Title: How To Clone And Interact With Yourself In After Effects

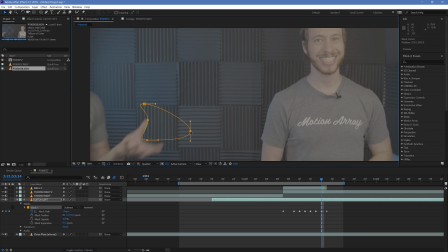[20:31]
And by keeping your mask feather somewhat high, you can integrate it naturally with the motion blur that exists in the scene.
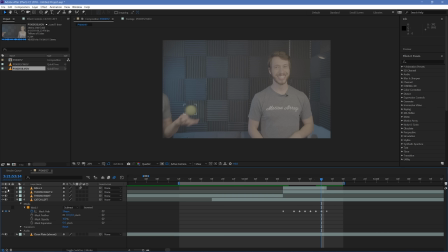[20:40]
Now, when we unhide our tennis ball layer, we can see that it follows through in the perfect motion to where I catch it right here. And you can see that the effect has been achieved. There's just a couple things that are being a bit distracting at the moment.
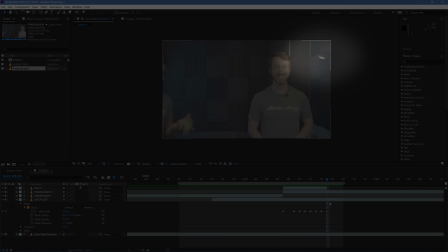[20:55]
You can see in the top right corner here, there's this piece that the mask is just not successfully cutting out properly.
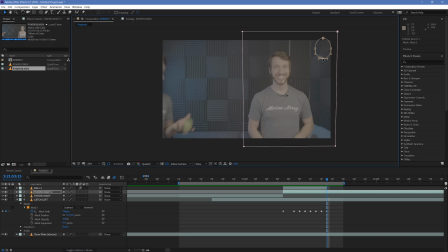[21:00]
This is just because we moved over an existing mask to just get it out of the way. But it's actually not doing nothing, it's actually being a distraction. So, just find the point at which it would switch over, and then make a cut with Controller Command D. And then from this new layer here, you can just delete the mask. Simple fix.
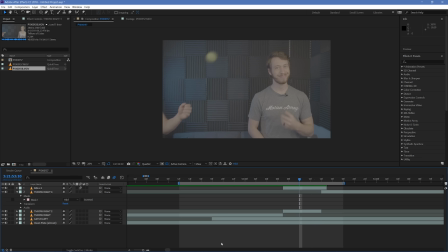[21:20]
Lastly, the only final distraction are the lighting changes that happen when we mask off and switch between clips. There's just two final suggestions that I have to help you make these a lot less noticeable.
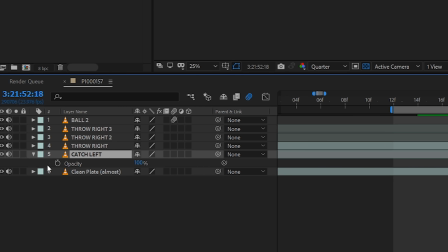[21:30]
First, when you start to incorporate a new piece of footage underneath a masked piece of footage,
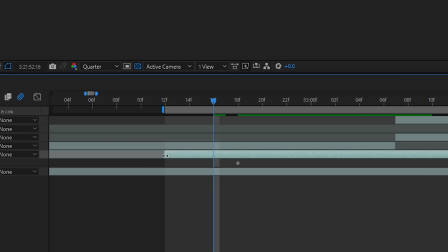[21:35]
try and keyframe in its opacity from 0 for as long of a duration as possible.
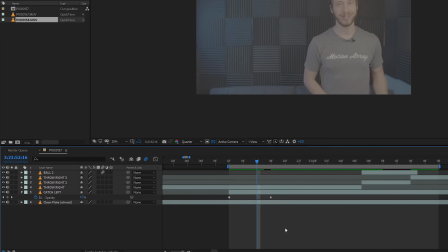[21:40]
This will help to make the change a lot more gradual and be a lot less distracting to your viewers.
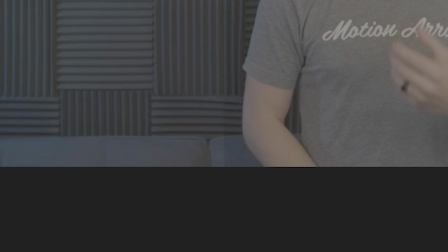[21:45]
And then finally, if feathering your mask isn't enough, then you can really easily hide your mask edges by just using pre-existing lines within your composition.
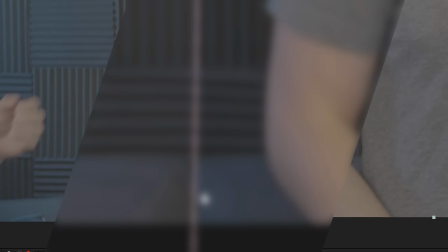[21:54]
Examples are the connection between these two couch cushions, or all of the different vertical and horizontal lines that exist on the soundproofing panels here in the background.
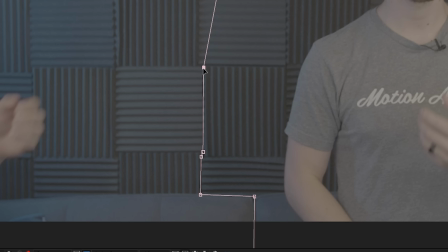[22:03]
By hiding your mask edges along these lines, you'll be able to make them a lot less noticeable.
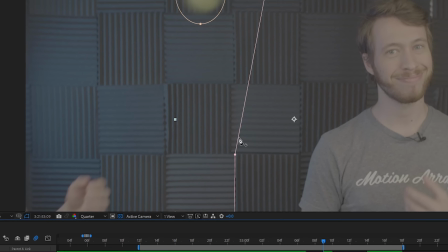[22:08]
And once you add some color grading and sound effects to the mix, this is your final effect.
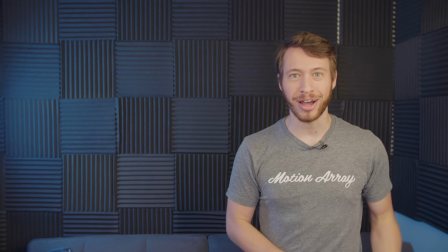[22:13] We're going to be showing you how you can interact with yourself on camera. So let's get right into it.
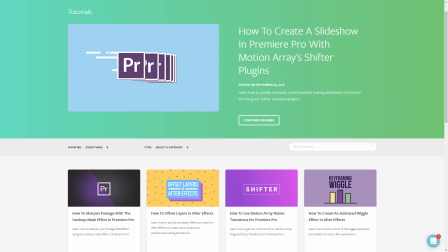[22:20]
Guys, I hope you found this video helpful. If you did, as always, we have tons of other tutorials right here at motionarray.com.
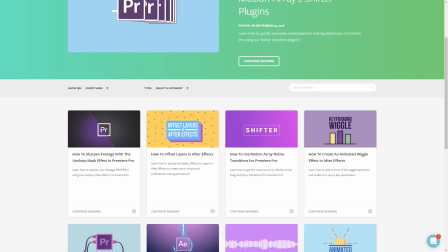[22:27]
Tutorials on video editing for Premiere Pro, After Effects, and even just filmmaking in general.
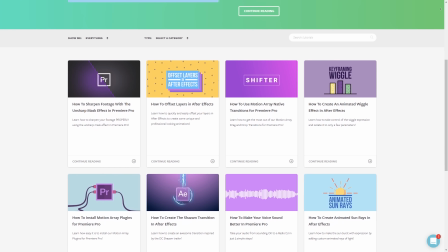[22:32]
But guys, that's it for me. Thank you so much for watching, and I can't wait to see you in the next video.